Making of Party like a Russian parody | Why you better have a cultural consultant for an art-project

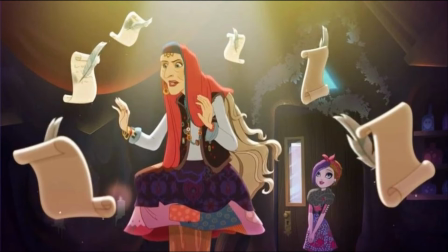(8:11)
It has implemented folklore elements, it's quite asymmetric, and maybe it's not typical Slavic dress, but it's something that highlights her character.
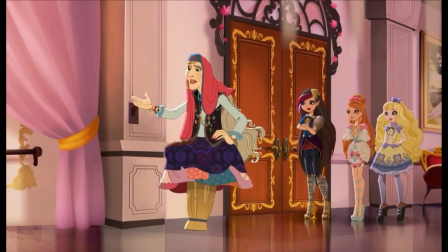(8:23)
Bad example would be if artist would replace her things that she travels in, stupa, with a pot or something else, because she just travels in something, it doesn't matter. But they didn't. They kept those core characteristics.
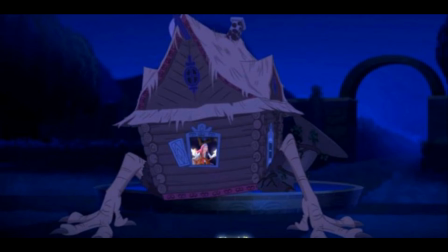(8:39)
Her house with the chicken legs, which in this cartoon, it's also her office, which is really cool.
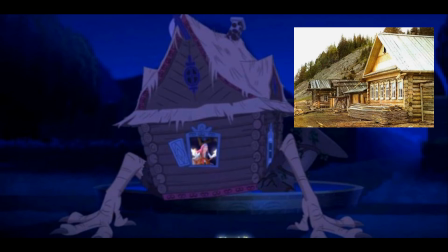(8:47)
Heavily referenced Russian house architecture called izba. It has this core vibe of wooden house style, and at the same time, it has some modifications.
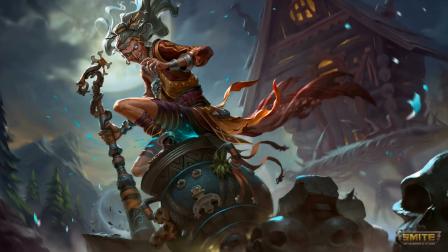(8:59)
This is what healthy cultural appreciation looks like. Another good example, another Baba Yaga, this time from Smite. We see at the concept art, this Baba Yaga, she doesn't have a typical East European costume,
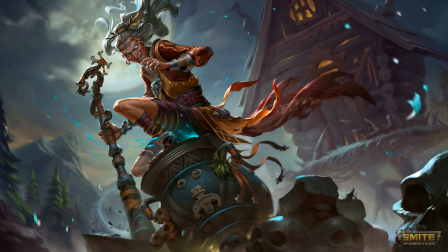(9:15)
but it speaks a lot, it has a lot of small folklore details, and she has this head jewelry on her forehead,
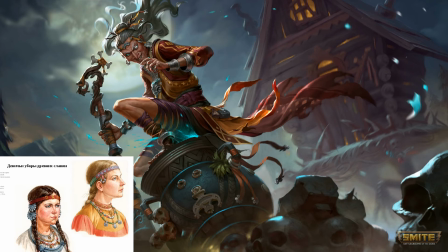(9:24)
it's a Slavic jewelry. She doesn't have a typical East European haircut like braid, but this design adds up to her personality.
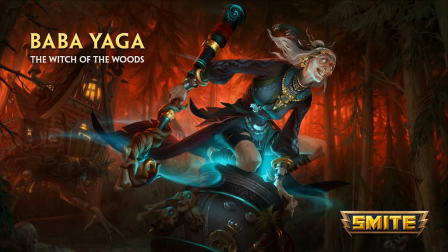(9:34)
Also her stupa, it's also modified here, it's not wooden, it's more metal. But it's not like a kitchen pot, it's not a rice cooker. It's a pot that she uses for her magical things and where she travels. It keeps the main purpose, and it also has some folklore elements.
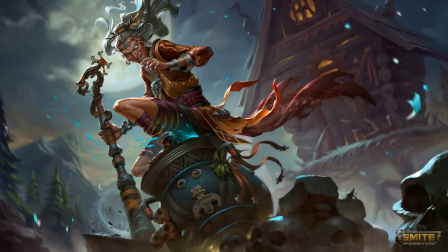(9:53)
The house with the chicken legs design is also great here.
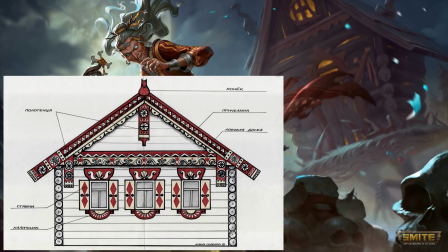(9:58)
They kept silhouette of wooden architecture and they added some artistic modifications. But it's still, it keeps the core. It's not North American suburban house in Slavic settings. It's Slavic elements in Slavic settings, which is right.
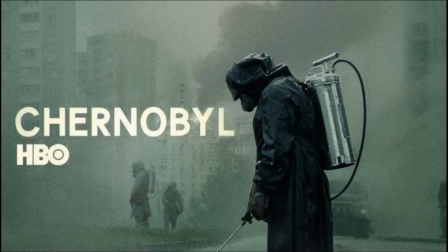(10:17)
The last artwork in this board of honor is TV show Chernobyl. It's not documentary. It has some things to improve, but I just want to highlight average Soviet citizens' day-to-day life,
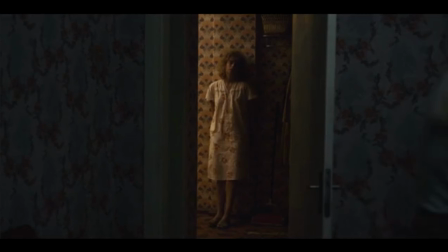(10:32)
like apartment scenes, some day-to-day habits.
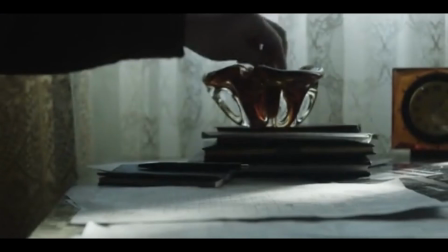(10:36)
This scene where a scientist throws away a garbage with this little bucket and a lid,
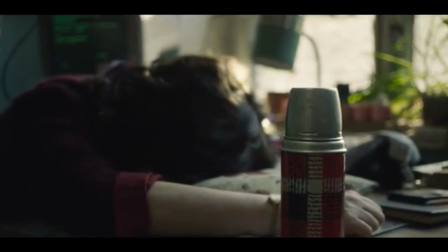(10:43)
it's so relatable for someone who lived in Soviet Union, that is just great.
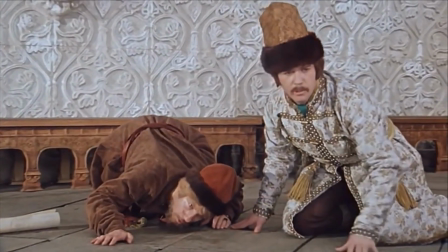(10:49)
If you can do it good, do it good. No unwindowed balconies.
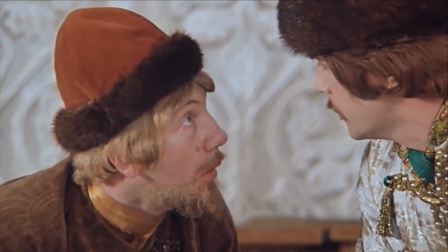(10:55)
Don't remove details that make something authentic. Help to keep the culture alive without ruining it.
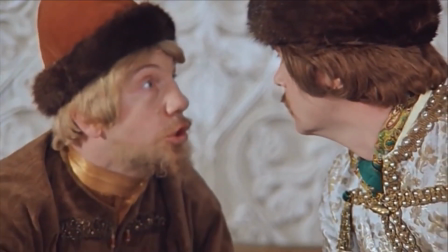(11:01)
You need cultural consultant on the art project,
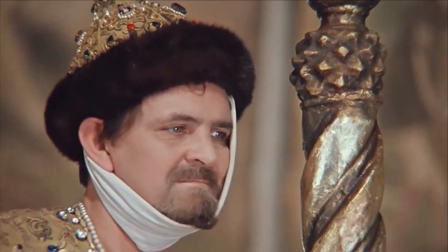(11:04)
because the culture carrier is able to point out those important details that you shouldn't dare to touch.
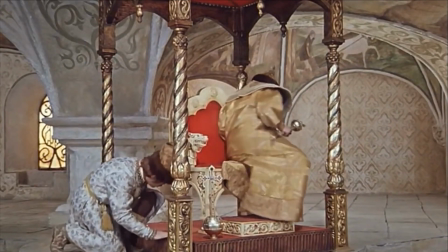(11:11)
This is healthy recipe of cultural appreciation. You got it, use it wisely.
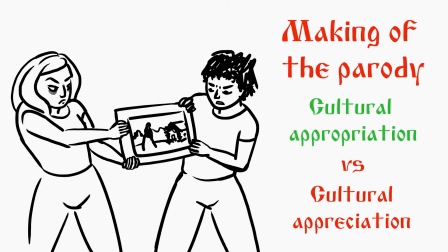(11:18)
All in all, I can give more examples, but I won't. It's your homework for today. Find toxic cases of cultural appropriation of Russian or Slavic culture and write it in the comments. Internet is full of this crap. I will review your homework and make video about it later, so subscribe to see the part 2.
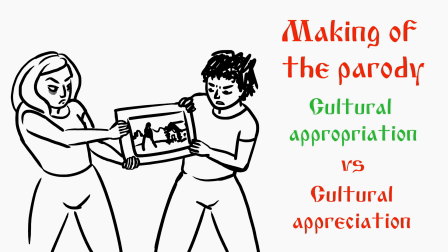(11:37)
Bye!